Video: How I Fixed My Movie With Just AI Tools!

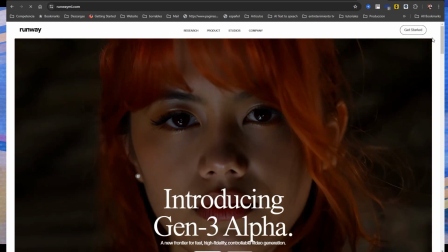249s
The tool I used is Runway, one of the leading platforms right now.
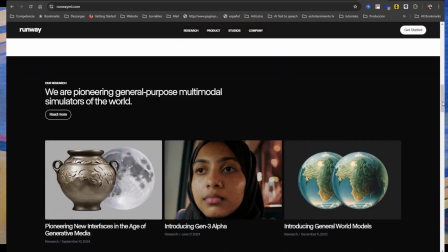253s
It's not only great for generating images and video from text or images in high quality,
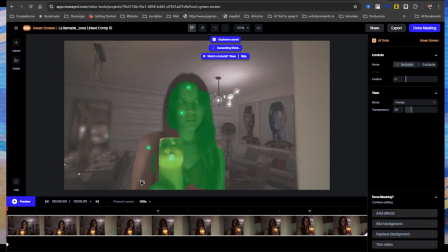259s
but it also allows you to improve your videos and do things like removing backgrounds, erasing objects, and tracking objects in videos,
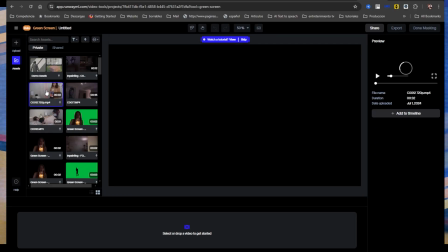267s
among many other things. Honestly, it's impressive. And the best part is that many of these functions are available for free. So I decided to experiment to see if it would help me to fix my videos by erasing those objects from the video in same time.
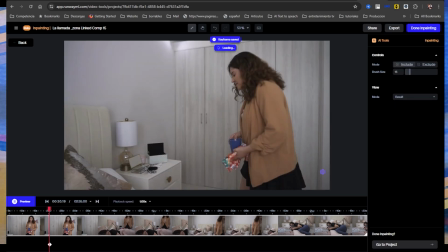282s
Although it didn't always work perfectly, it helped me save several takes I thought I'd have to discard due to major errors.
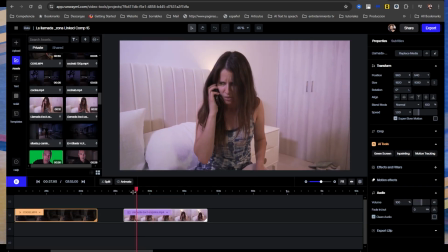289s
For example, if this one shot, some shots shouldn't be there. I left them by accident when I was recording.
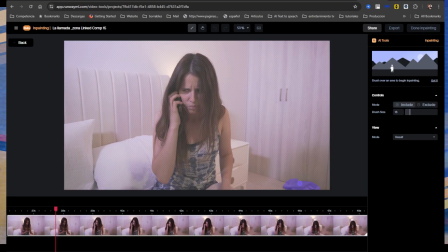297s
Maybe they weren't that important, but I felt that they were distracting and I wanted them gone.
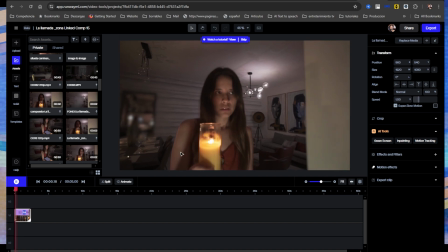302s
And I think Runway did a really good job erasing them. For example, in this another shot had a chandelier turned on.
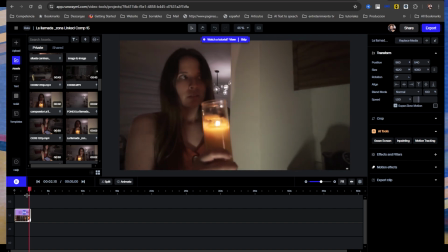311s
The scene was supposed to be in total darkness, as it was set at night.
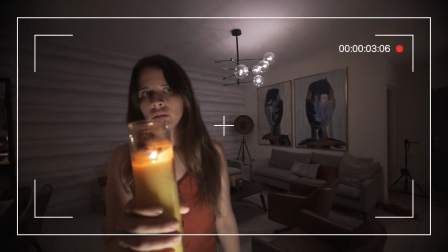315s
When we filmed, I didn't realize the chandelier was visible.
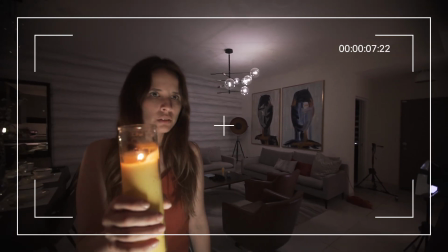320s
This could distract the audience from the story, so I used Runway to erase it.
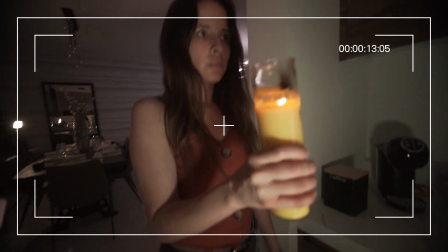325s
And I think it did a really good job. I mean, it's not perfect, but it worked.
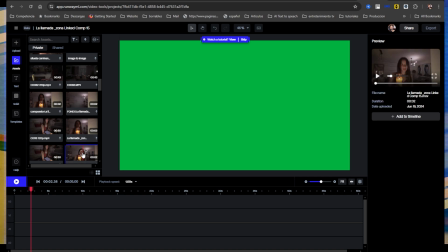331s
The advantage of this technology is that it works like Photoshop, but for video.
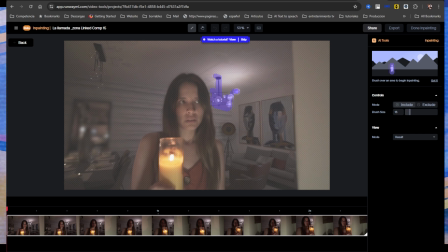336s
You erase things as the video plays, and it remembers the object you want to remove. Sometimes it messes up, and you have to adjust things.
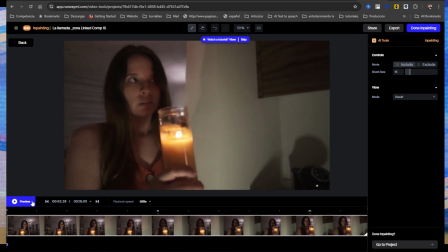344s
It's not perfect, but in this case, I was able to erase the chandelier so it didn't distract from the scene.
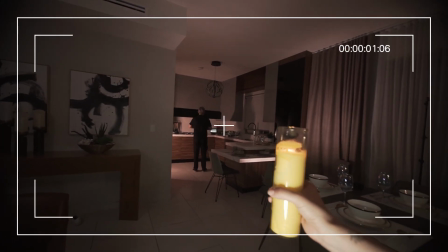351s
I even used this tool to erase the actor from a dark scene when he shouldn't have been.
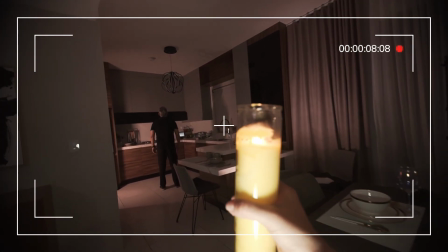357s
I was supposed to film the actress walking towards an empty kitchen, but the only shot I had was with the other actor in frame.
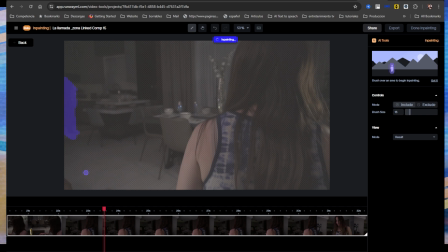365s
So I experimented with Runway to erase the other actor. I was amazed that it worked.
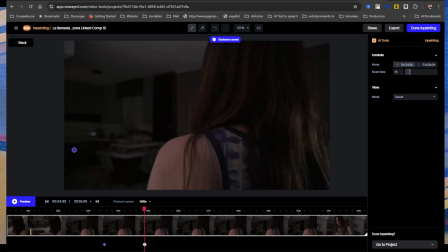372s
I mean, it's not perfect. Although you can still see the actor's shadow, it's not that noticeable.
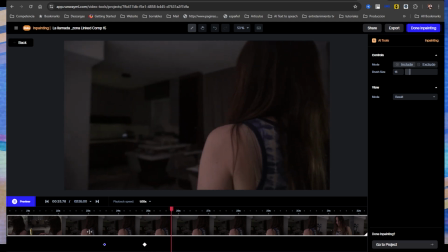379s
It could even add the creepiness because the shadow is lingering there. So I was happy with the result.
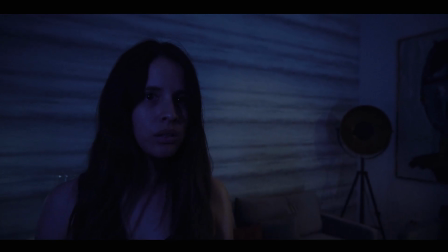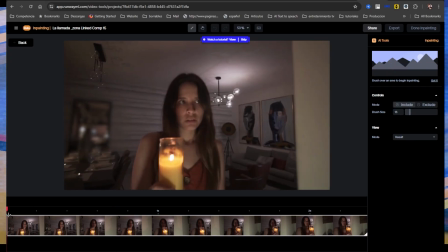392s
Thanks to Runway, I was able to fix all these mistakes without having to reshoot those scenes.
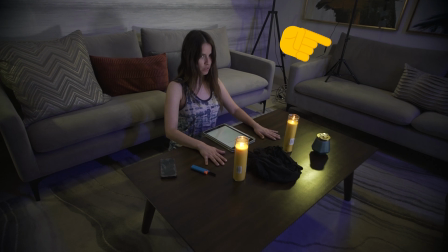398s
I also dealt with some cables and tripods that were visible in certain fixed shots. We needed the lights close to the scene,
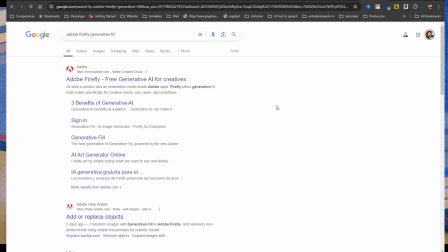405s
which is where I used a tool called Adobe Firefly that lets you edit and create images with text, like Photoshop.
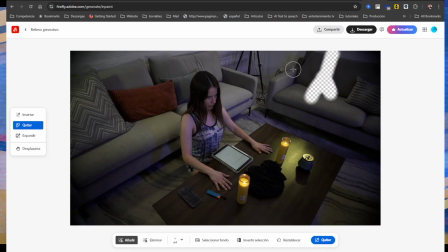412s
I used it to erase those elements more simply by taking a screenshot of the scene,
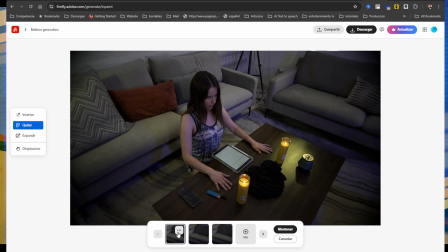417s
erasing the tripods in Firefly, and overlaying the cleaned up image over the video.
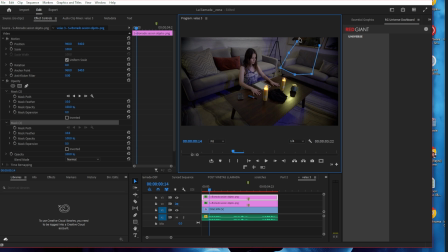423s
I put the video underneath, and this way I was able to save those shots. I know, probably I could have used After Effects for this, but let me explain it simply. Firefly was quick and saved me a lot of time on the post-production process.
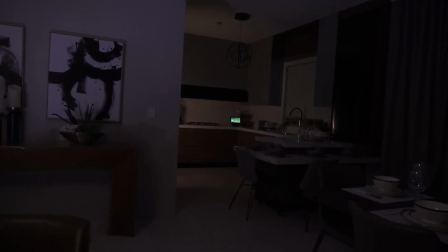439s
Without these AIs, my short film would have turned out completely different.
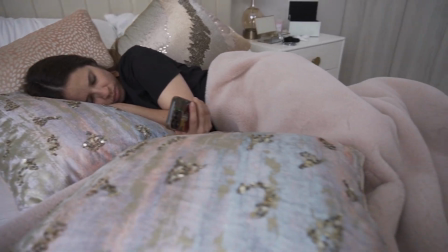443s
Sure, I could have manually erased some objects, but in shots with movement,
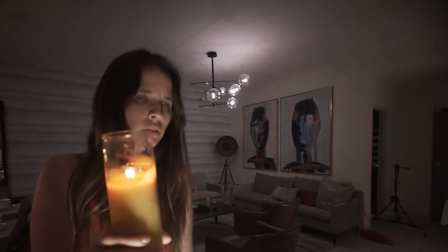448s
like the chandelier scene where the camera moves, it would have taken me hours or even days, and I would have needed tons of patience.
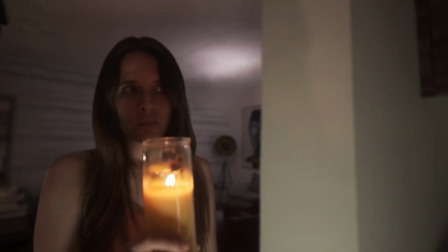456s
Regarding the AI-generated video images like the zombie, the ghost,
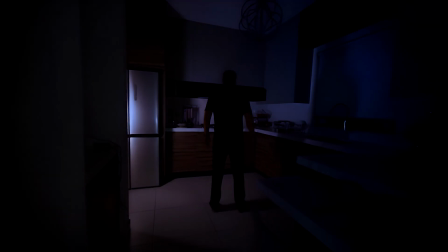461s
or the nightmare scenes, without these tools, I wouldn't have been able to create them.
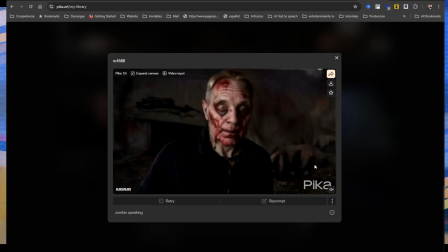465s
I didn't shoot those takes, and I also don't have much knowledge of 3D animation, which would have been necessary.
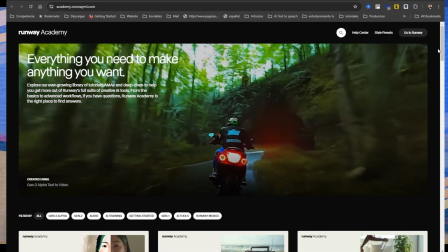472s
And I think that all these AI tools could be the secret or the answer to us, the independent filmmakers, for the future of all the low-budget films, because we can make VFX with a lower cost and save time,
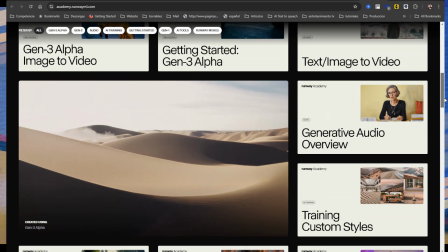489s
I think. And I'm sure they'll keep getting better over time.